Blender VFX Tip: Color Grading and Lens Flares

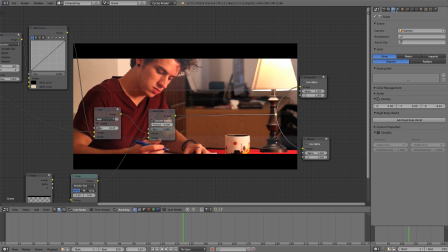First thing I want to do, I'm going to go up to this tab right here, this scene tab, underneath color management. I'm going to go view of default, and you can play with these different different values here.
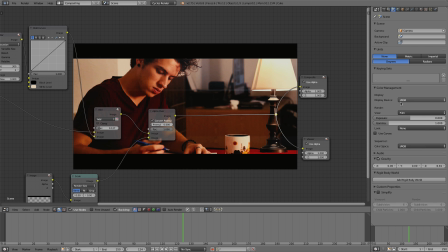They all do something pretty cool, but I'm going to use film. I want this to look like it was shot on film.
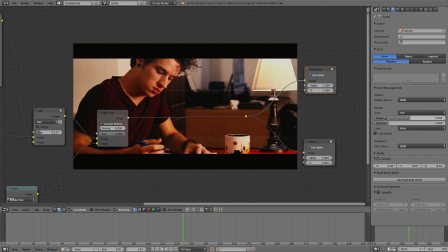You can see I like these values here, the exposure and the gamma. You can play with those. I find for this particular scene an exposure value of about 0.2 and a gamma.
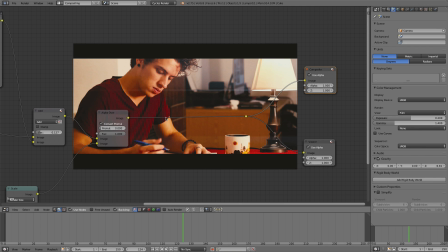I'm going to turn that up to 1.4. That gets that nice filmic look. Now I'm going to add in color balance nodes. I'm going to go color color balance and plug that in right here.
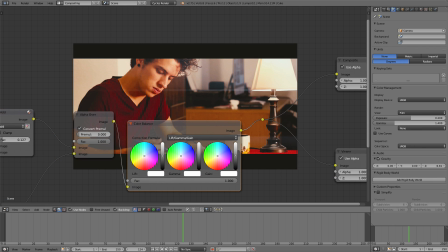And I'm going to boost the whites ever so slightly and take them over to the blue. I think we normally you would want to make sure you have enough orange tones in your scene, but the scene was already shot with a lot of, a lot of orange tones already.
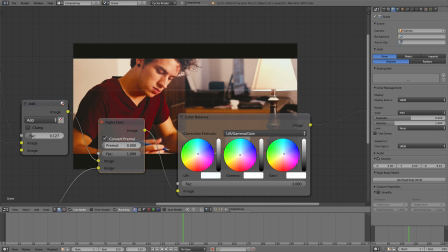So I'm going to add a little bit of blue and I'm going to take the darks to the blue as well. And I'm going to take clamp down on these darks, boost my contrast and also sort of just the darkness of the background like so.
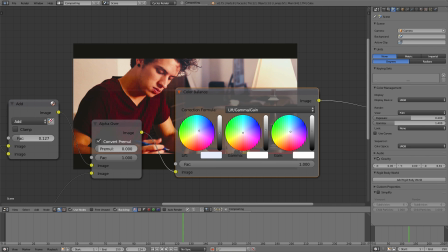And I might boost my mids a little so his face is lit up.
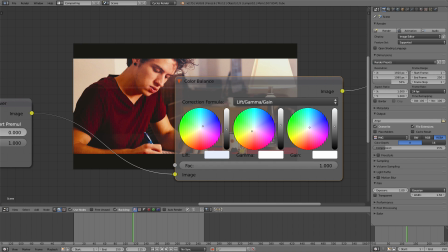I might take the mids over to the yellow just ever so slightly and boost that up just so that we can have enough face or enough light coming in on his face there and there we go.
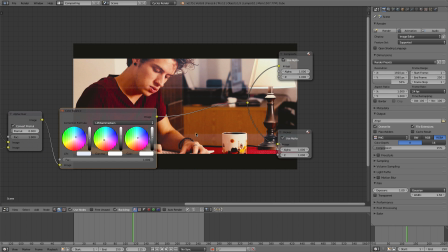That looks very nice. Now, what I might do also is add in a color hue saturation node and just give this a saturation value of 0.95,
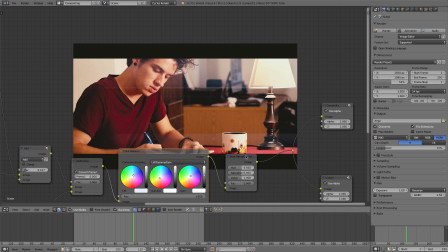so desaturating it a little bit, which is pretty popular in a lot of color grading movies today,
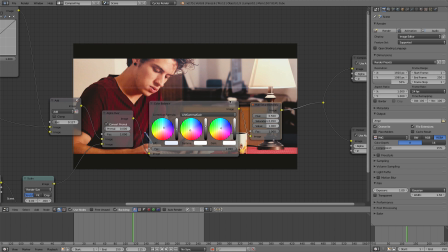so that looks very nice as you can see. So that's it.
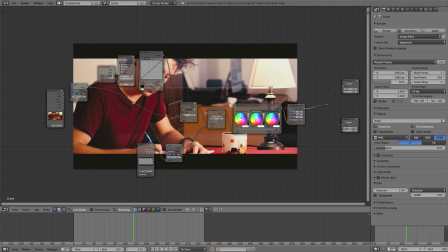That's my really quick tip on creating lens flares and cinematic color grading.
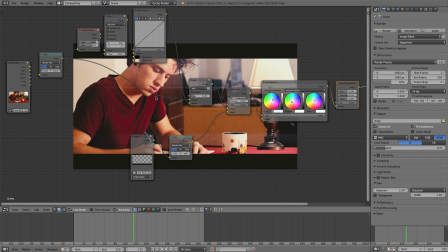You can see it all can be done right inside Blender very quickly and everything is super customizable.
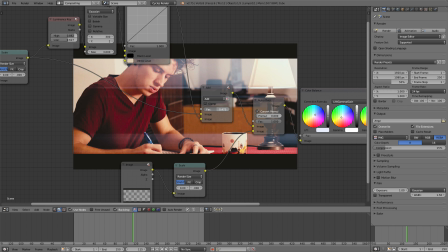You can boost this lens flare if you want.
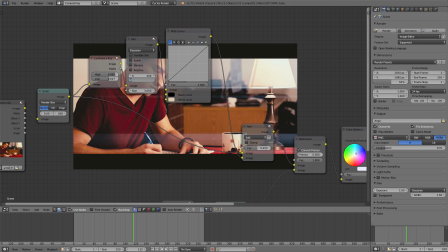You can change these values to 400, maybe 3 and you get different results all together.
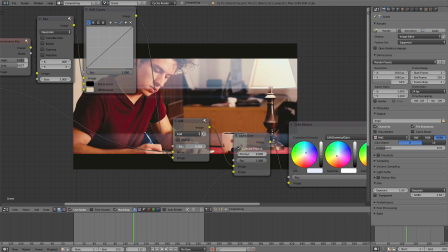You get that nice wispy light and you can also turn this down as well and just get totally different results. and yeah
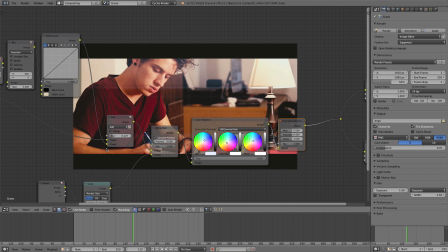it's I love it because it's utilizing the light in the scene by using this
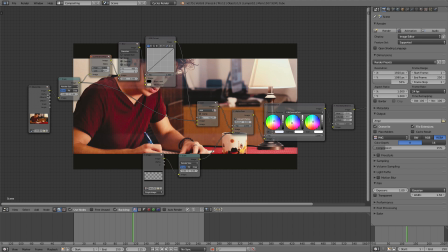luminance key mask so just as a review we have our movie clip plugged into a scale node that scale's going into a luminance key we've adjusted that to create this
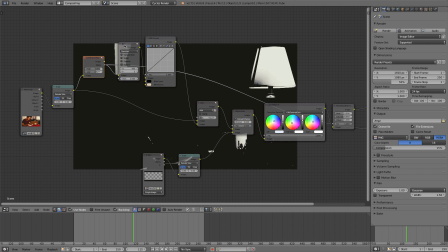mask of light and then we've blurred that along
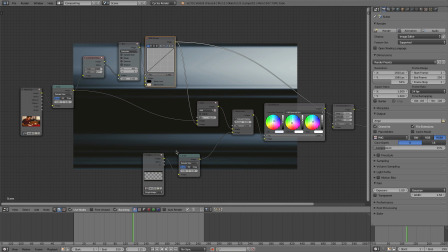the x-axis so it's bended and stretched and then we've just boosted it using an rgb curves added a little bit of color mixed it together with our footage by adding
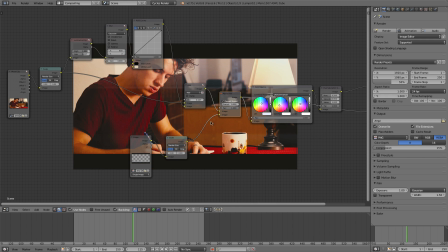that add node and we can adjust the factor there and then we've just added a simple crop image to make our footage appear anamorphic
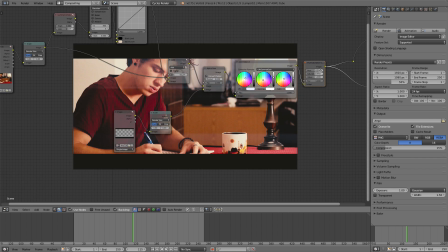and then just some simple color grading to make our final video there and you can see the effect if we toggle between the two if I control shift click
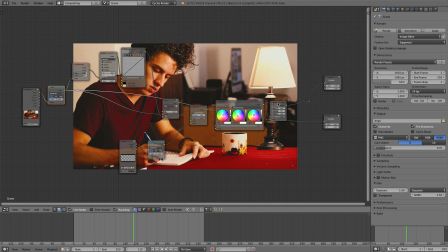on our footage very boring very DSLR looking now that is very cinematic
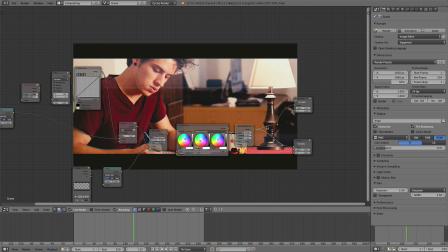and awesome looking so this This was just a quick tip and I hope it's useful.
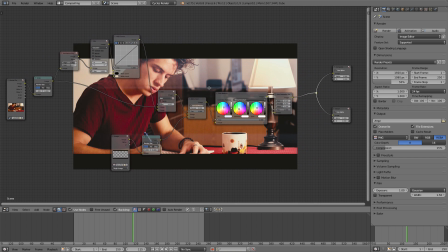I hope you can go out and create some awesome short films or movies and explore all the wonderful possibilities Blender has for compositing. Thank you for watching and I'll talk to you in the next BlenderBranch.com tutorial.